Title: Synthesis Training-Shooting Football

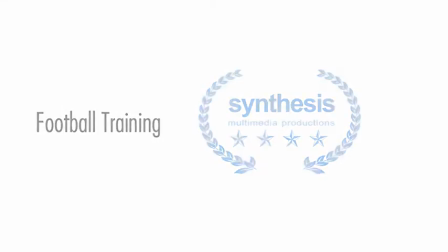[0:00]
Okay, the purpose of this training tool is to convey the kinds of footage that we want during high school football games,
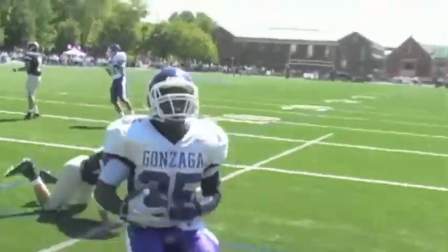[0:08]
also positioning, where to stand, angles, and how to properly use things like zooming,
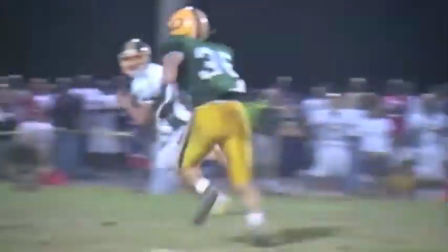[0:14]
set up your interview shots, and produce the proper kinds of audio.
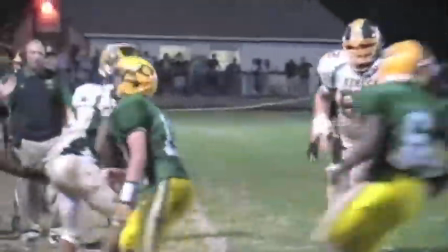[0:19]
Okay, so the first place we'll start is with getting the proper footage.
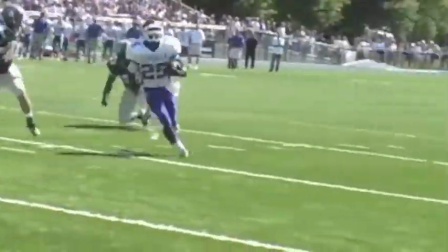[0:24]
That starts with where you're standing. Notice how the videographer is standing in the end zone or in the corner of the end zone and got lucky.
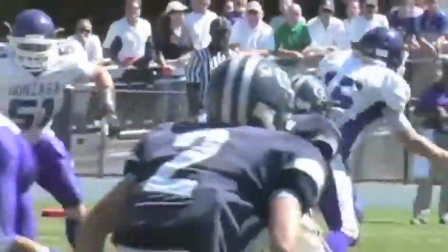[0:32]
The player ran right to the videographer. Again, notice where the clip started.
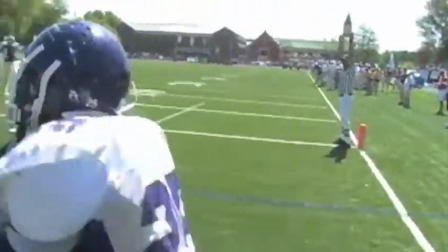[0:38]
Videographer was focused on the quarterback, which is where every play, of course, is going to start in high school football.
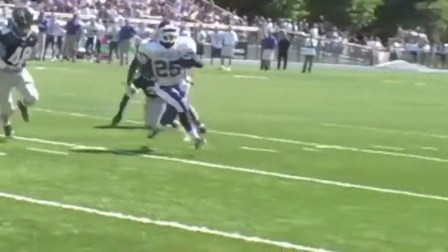[0:45]
Got the snap, the handoff, and then followed the play by zooming out.
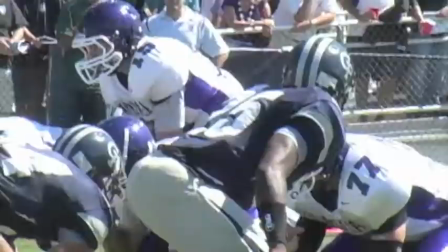[0:51]
However, was lucky in that the player was running directly at the camera.
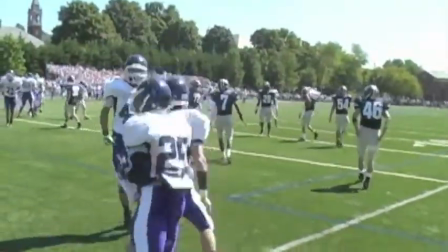[1:00]
Okay, so you're not always going to get that lucky. The player isn't always going to run right at you.
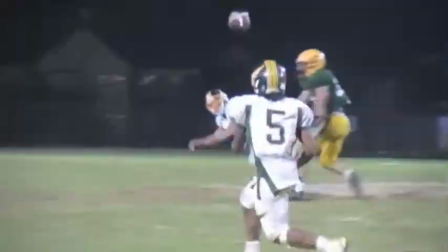[1:06]
But let's take a look at this play. Notice how the videographer is standing on the sideline. Positioning is everything.
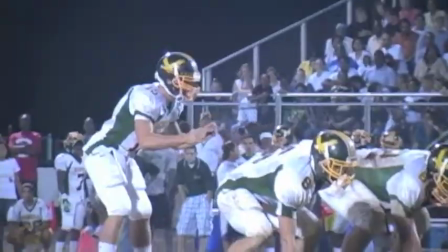[1:11]
Notice how the videographers in all of our clips are always standing facing the play and the action,
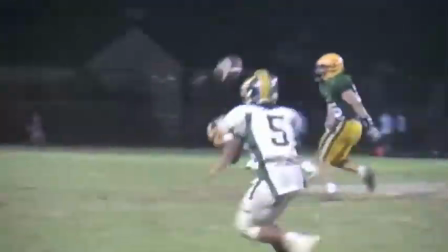[1:17]
facing the quarterback, so you can catch the play coming at you.
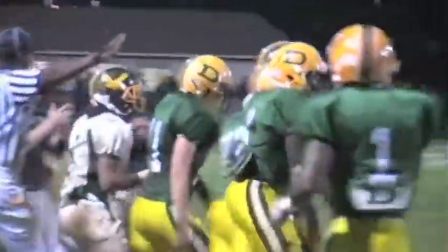[1:21]
You never want to be standing behind the line of scrimmage, because then all you're going to catch is everybody's backside.
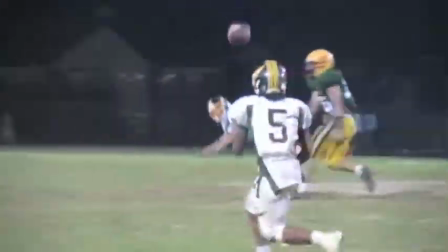[1:27]
So here we have the play action fake, the quarterback rolls out, the videographer follows him,
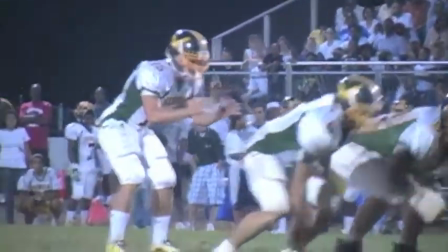[1:31]
catches the player catching the pass, and then continues following the play all the way through the tackle to the sideline.
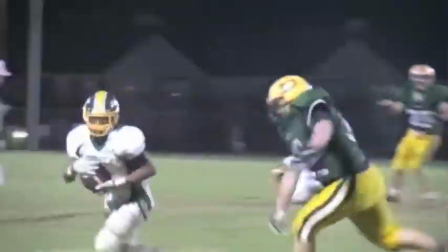[1:39]
That was a solid clip from start to finish.
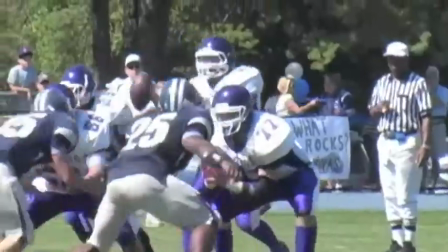[1:42]
Okay, something that first-time sports videographers do is that they follow the ball
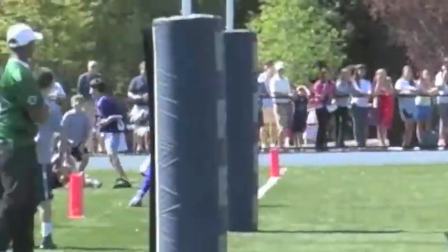[1:49]
during the game, and it can become very difficult to watch that kind of video.
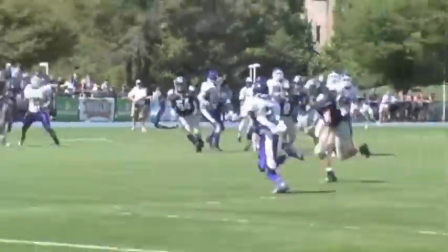[1:56]
This is a great example of the videographer being patient, zooming out, watch the zoom out, and allows the play to happen directly in front of him.
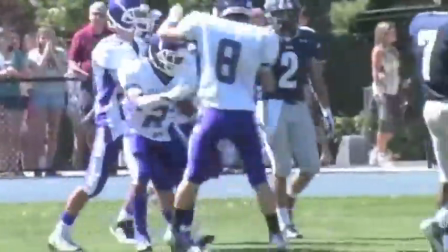[2:04]
Gets the player catching the ball and follows the player all the way through the action. Again, gets the snap, doesn't follow the ball,
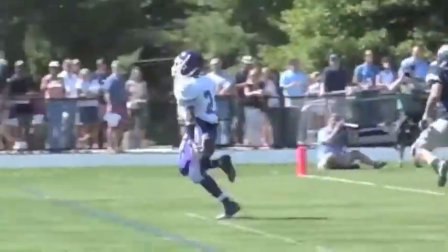[2:13]
but just zooms out and allows the viewer to get a wider shot of what's going on in front of him.
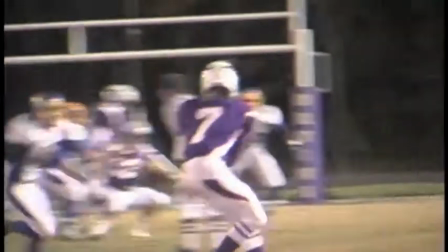[2:21]
Here are a few more good examples of just allowing the play to happen in front of you.
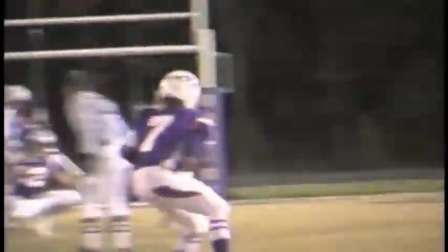[2:26]
Notice how the shooter was standing way back on the other side of the field but still facing the play, and allowed the play to develop in front of him.
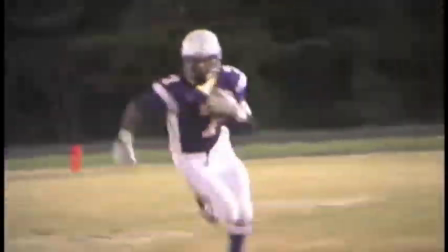[2:35]
Got the pass right to the player, zoomed out, and allowed the player to come right to them.
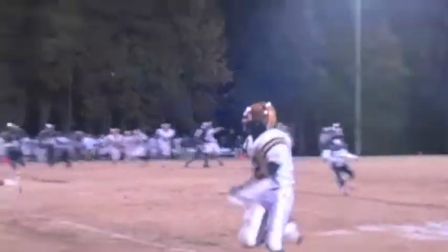[2:42]
Here, same thing on the next play. Just was really in the right position, zoomed out, and followed the play all the way through.
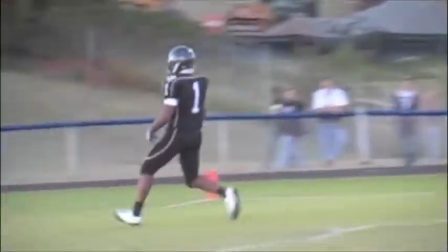[2:50]
One thing to mention that we really like to see in our packages in high school sports, notice here at the end of the play, the player celebrating.
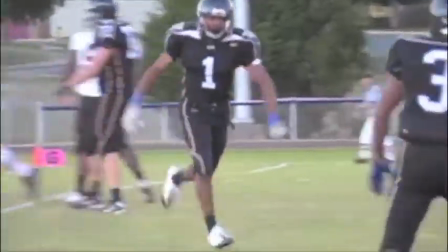[2:58]
Make sure you don't just, stop recording once the score happens. Follow the play, follow the action afterwards, follow the celebration.
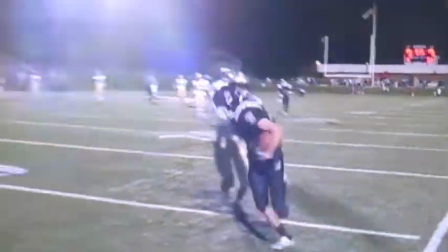[3:05]
That's what makes high school sports unique. Here's another really good example of the videographer.
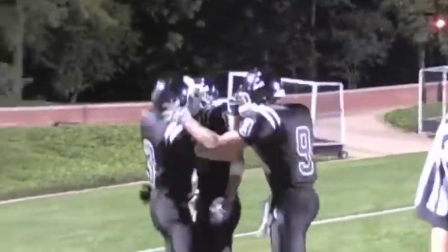[3:11]
Could have just turned the camera off right there, but look, here's some of the best stuff. The celebration afterwards with all of his teammates.
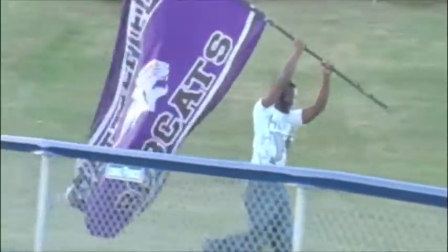[3:18]
Again, that's what high school sports is really all about. Speaking of that, here's some other stuff I really want you guys to take a look at trying to get at games.
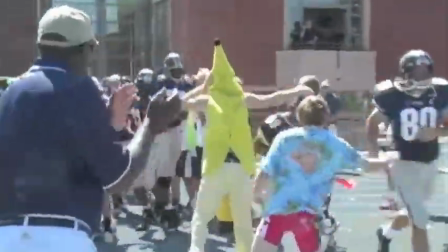[3:26]
Look at all these different shots that weren't even part of the game, but you've got players running out of the tunnel,
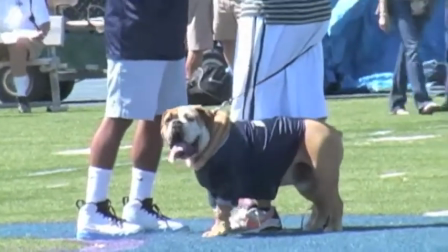[3:32]
you've got flags and banners and people using signs and fans celebrating, mascots and more.
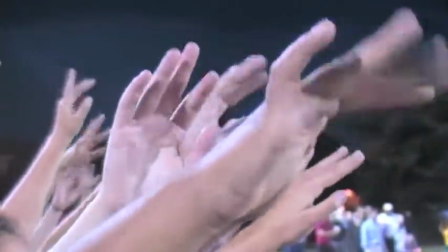[3:39]
These are the things that make high school sports unique. I'd really like to see these things in your footage, in your packages.
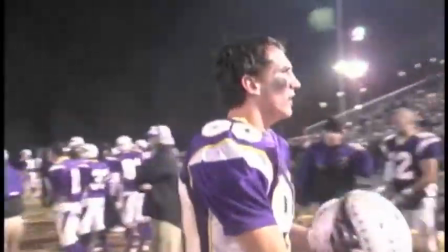[3:46]
Of course, huddles like this with coaches, celebrations on the sidelines, players really getting into it and active.
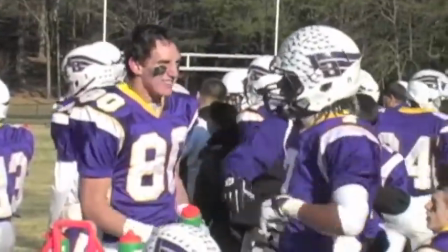[3:54]
These are the things that we really like to see from our high school sports packages.
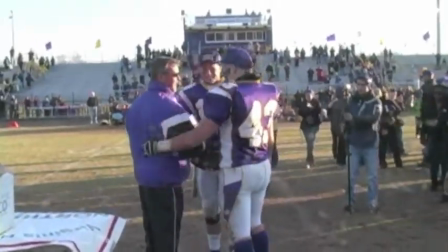[3:59]
And of course, as we start to get later into the season, there will be celebrations and trophy presentations.